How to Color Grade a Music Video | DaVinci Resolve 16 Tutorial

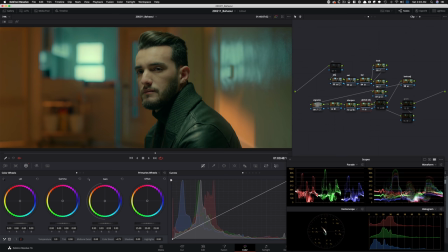[12:31]
That's what happened there. and then I went ahead in my global adjustment and brought everything down and pretty much it was pretty simple.
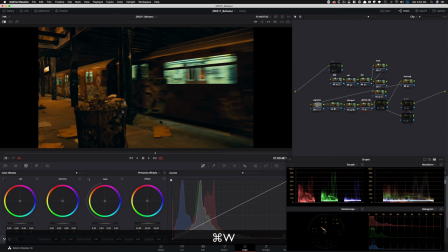[12:39]
Just use the gain and pulled it down a little bit and now we're just really, really like, see,
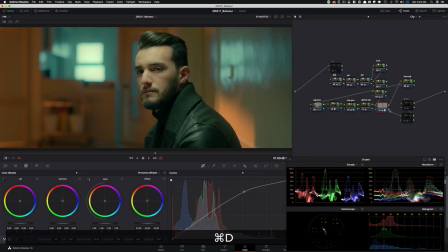[12:46]
we're getting in that world quite a bit and then created a window and just popped them out. Like I was pretty aggressive with it because like I said, I just really wanted to see his eyes and what's going on, you know, so that did the trick.
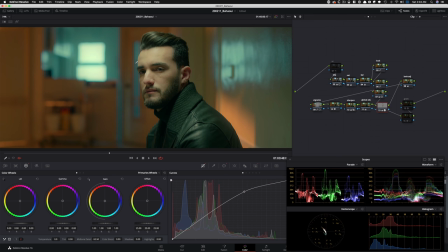[13:00]
I mean, just look at before and after and it really just sits in well. Use my RGB curves and just popped them out a little bit. Makes all the difference in the world. And then right here added this really cool effect that I use every now and then lens reflection.
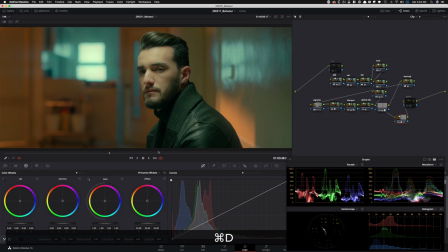[13:17]
And this one is take it or leave it. Like you don't always have to use it, but I ended up using it. It gives it like a nice lens flare effect, anamorphic lens flare effect. And you can use it in so many different ways. and I just went in and messed around with the parameters until I was happy, created my own presets.
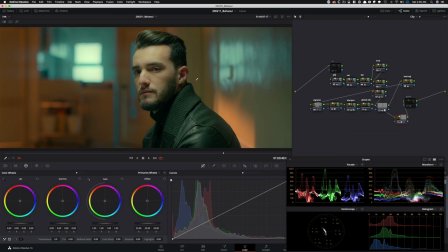[13:36]
So, I mean, they give you different options, but it can be really cheesy. So I went in and just really played around with it. And that's the best way to learn. Every shot is gonna react different to the look that you're going for. So you just kind of have to play around and see where you land and what you like.
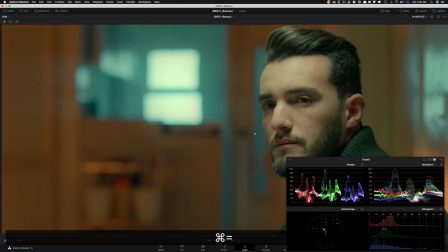[13:50]
And then finally topped it off with the grain. And you guys know how much your boy likes his grain.
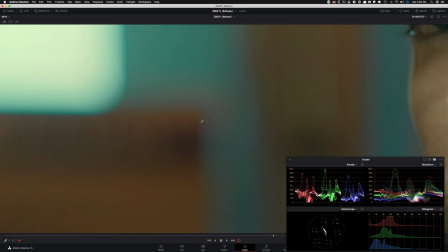[13:55]
So if I pop it really close, you guys can actually see it. So this is before pretty digital and looks cool, but not as cool as this.
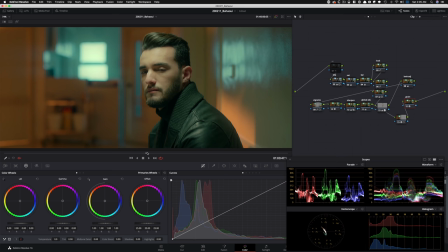[14:03]
You know, this just all of a sudden makes it look like film. So added tons of grain and gave the image a lot of weight and grit.
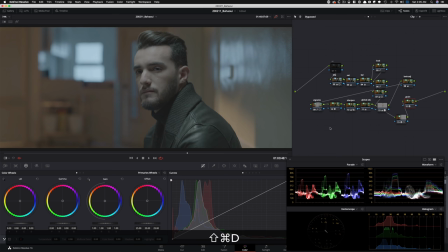[14:11]
So this is what happened in this shot. And now if we go before and after, you can start seeing that it's not one-to-one, but it is in that world.
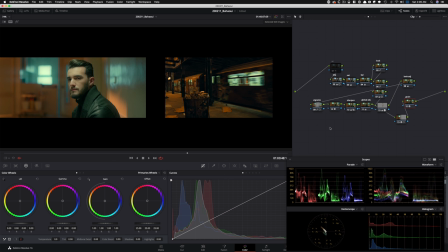[14:20]
I mean, you know, compared to this, that, you know? So it just, I wanted the essence, not necessarily put me in the Gotham City sort of deal.
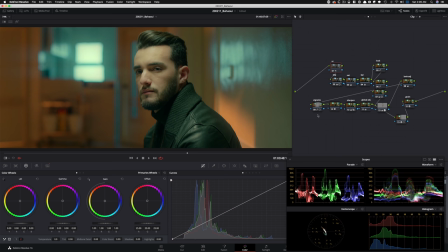[14:32]
So that's what happened here. And shout out an image. Once everything was ready to go, I exported it and sent it to the director. Absolutely loved it. He was super stoked. And then I knew that, okay, now we have the direction. Now I have a note tree that I can work off of. And then I just went from there. The car scenes are some of my favorite because I am just so proud of how that look came to be.
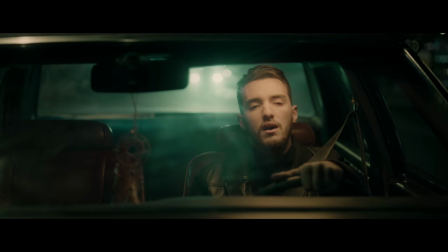[14:57]
And I think the ambient lighting along with the seat,
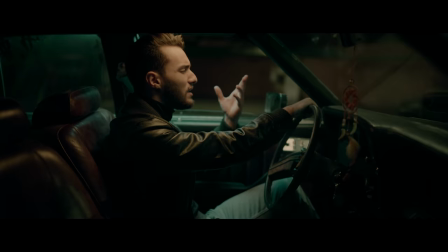[15:02]
you know, just look at the color of the seat, which just makes the teal and orange so easy because it's native. I don't have to recreate it. That one color orange exists and it's there.
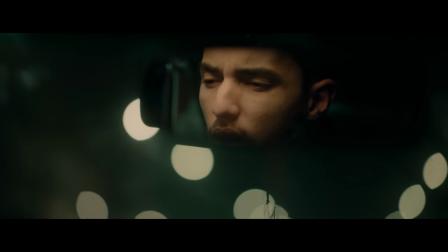[15:14]
And then all I have to do is push tons of teal into the environment to kind of compliment that. So it's a pretty drastic change. yet the skin looks so natural and everything just feels like it belongs. It truly is one of the best grades I've ever created.
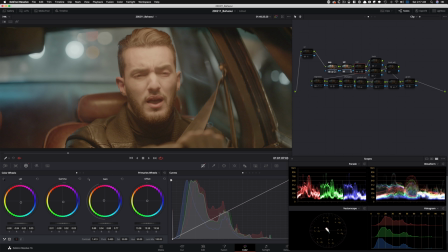[15:32]
Started with the exposure as usual, contrast, and didn't really think that it needed saturation, so did not do that. And then in the balance, I just went berserk. I went nuts.
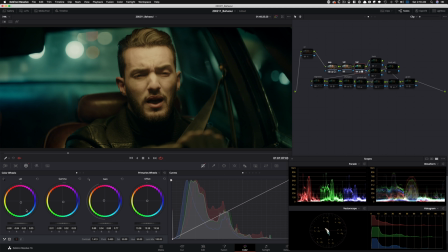[15:45]
Balance was also the look, basically. Just look what is happening. And can you imagine how much happened just by using lift gamma gain and some features from hue versus,
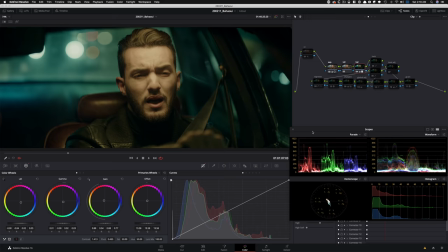[16:02]
what is this? Hue versus saturation and hue versus hue. But does that make any sense to you that we created this entire
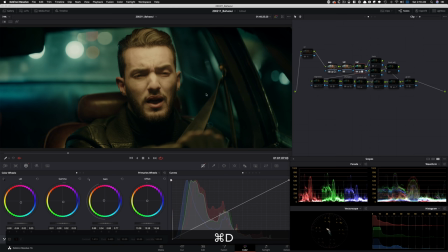[16:11]
look going from here to here in one node just by using this? And we're nudging it. We're not even pushing it too much. Like, look how much work we're doing and what we're getting in return. It's absolutely bananas, but this is just the beginning of the look. Then I go in and I refine it.
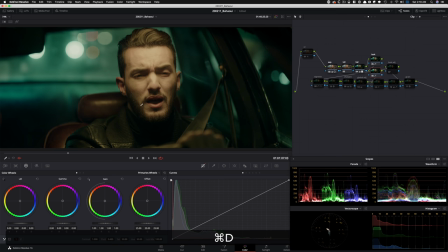[16:30]
I bring some warmth back in and I go right here and I just keep massaging it. Look adjustment did not touch it at all. So it just sits there.